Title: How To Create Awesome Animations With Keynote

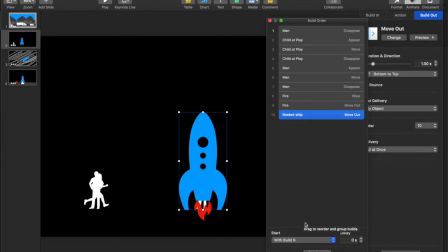754s
Like the fire and the rocket are gonna move at the same time so that there's no delay and you have the fire disconnecting to the rocket. And then as you move on to the next frame, so this next frame here,
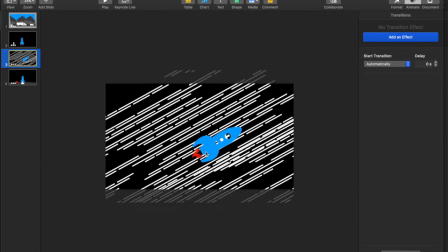767s
I actually crashed Keynote because I made a line, okay?
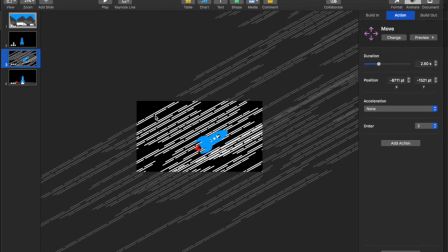773s
And then I made a row of lines and then I made a couple stacked rows of these lines, and then I duplicated to the point now where I'm gonna double click on this right now.
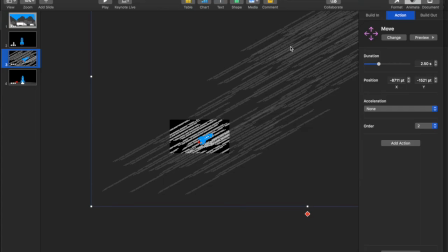Okay, see there, that's a group, that's a group, that's a group, right? So all of these are all grouped together. It is supposed to mimic light speed, right?
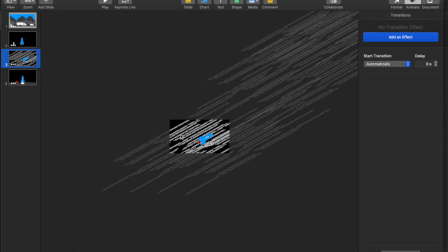802s
And it's just taking a long time to engage because if you look at the design, right, the animation is the rocket is pulsing after it's transitioned, pulses for 2 seconds, right?
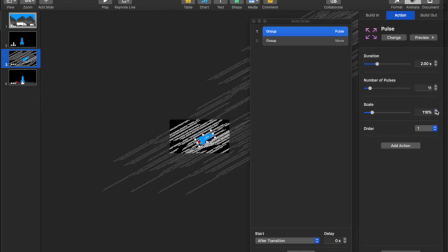821s
Number of pulses, the scale. Now I like that it gets bigger as it shakes, and then that's after the transition. Now this movement of these objects from point A to point B is with the build, but because it takes so much memory, it actually delays it.
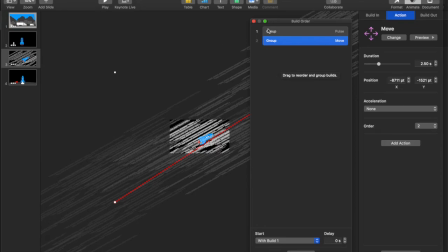839s
And that's just, you know, whatever computer you have running the engine of Keynote, okay?
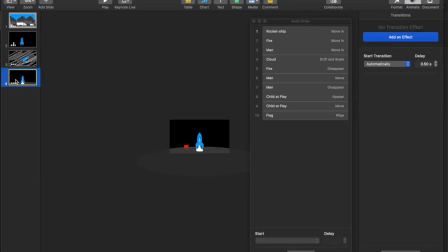846s
Now, the second or the third slide is the rocket moves in with the fire and the man. So all three of these move in at the same time. The cloud comes, and I use the cloud because it looks like smoke when you do this drift and scale.
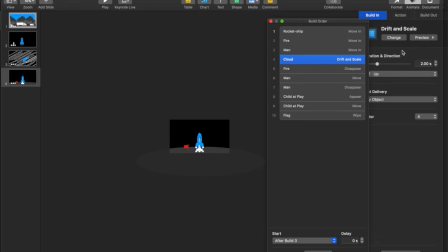863s
And I love hacking these different animations to get it to perform something that you wouldn't think that it would be used for. The fire disappears because the man is going to move out and doesn't need to get set on fire. Man disappears, child appears, child moves, and then the flag appears.
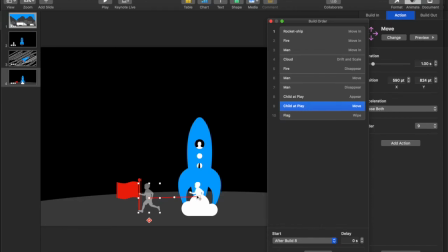881s
Now, it took a couple tweakings for me to figure out the flag needed to be right here where the hand is so that once the child gets there, and here, you know what, you could even make this delayed by like 2 seconds just so that it doesn't happen like
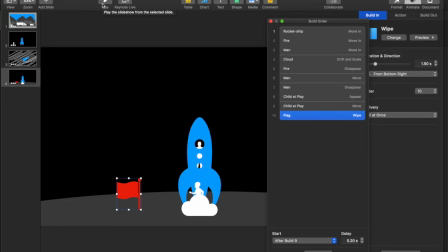898s
right away. And then the child, or the, it's really the astronaut who's has no spacesuit and is, you know, engaging in outer space, right? That's kind of crazy. So we do the animation here,
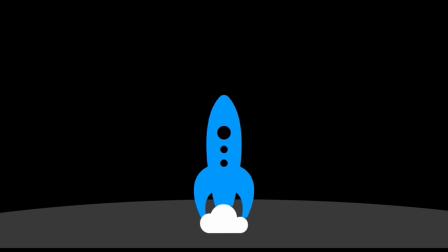909s
and rocket lands, the smoke comes, he comes out, and then the flag is there, right?
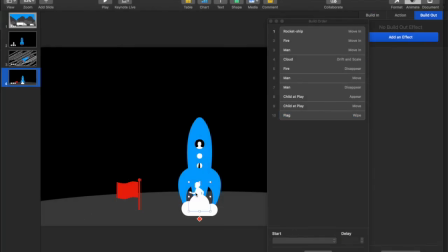917s
Now, as you saw there, the child was behind the flag. So I can actually go into format, arrange, and I can make the child go to the front. And I can make this child move, you know, delayed a little bit as well.
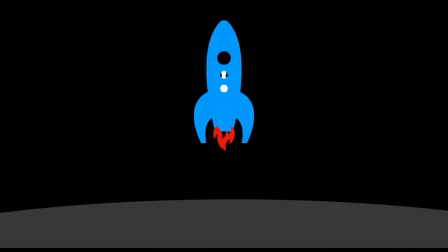936s
And you can see as it happens that it's gonna have, you know, a totally different look to it, right?
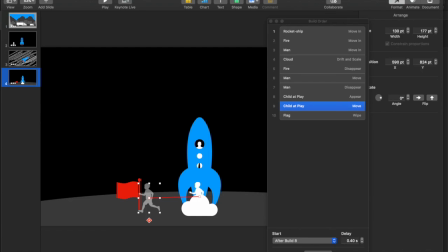945s
Just as that goes, and there you go. So I want you to replicate this and share it, because this is gonna give you a really great introduction into how to animate in Keynote using the different functions of animation build-in,
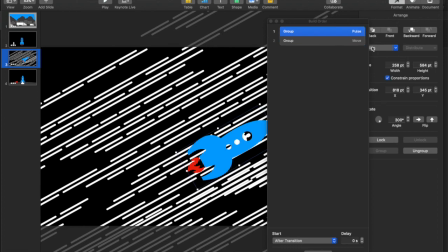966s
action, and build-out animations to really create some great storytelling visuals, and also to be used to just share information in an engaging way. So thanks for watching.
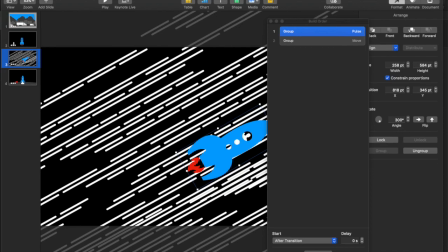978s
Make sure you subscribe to this channel, like the video, share it out, and let's show the power of technology to do great things.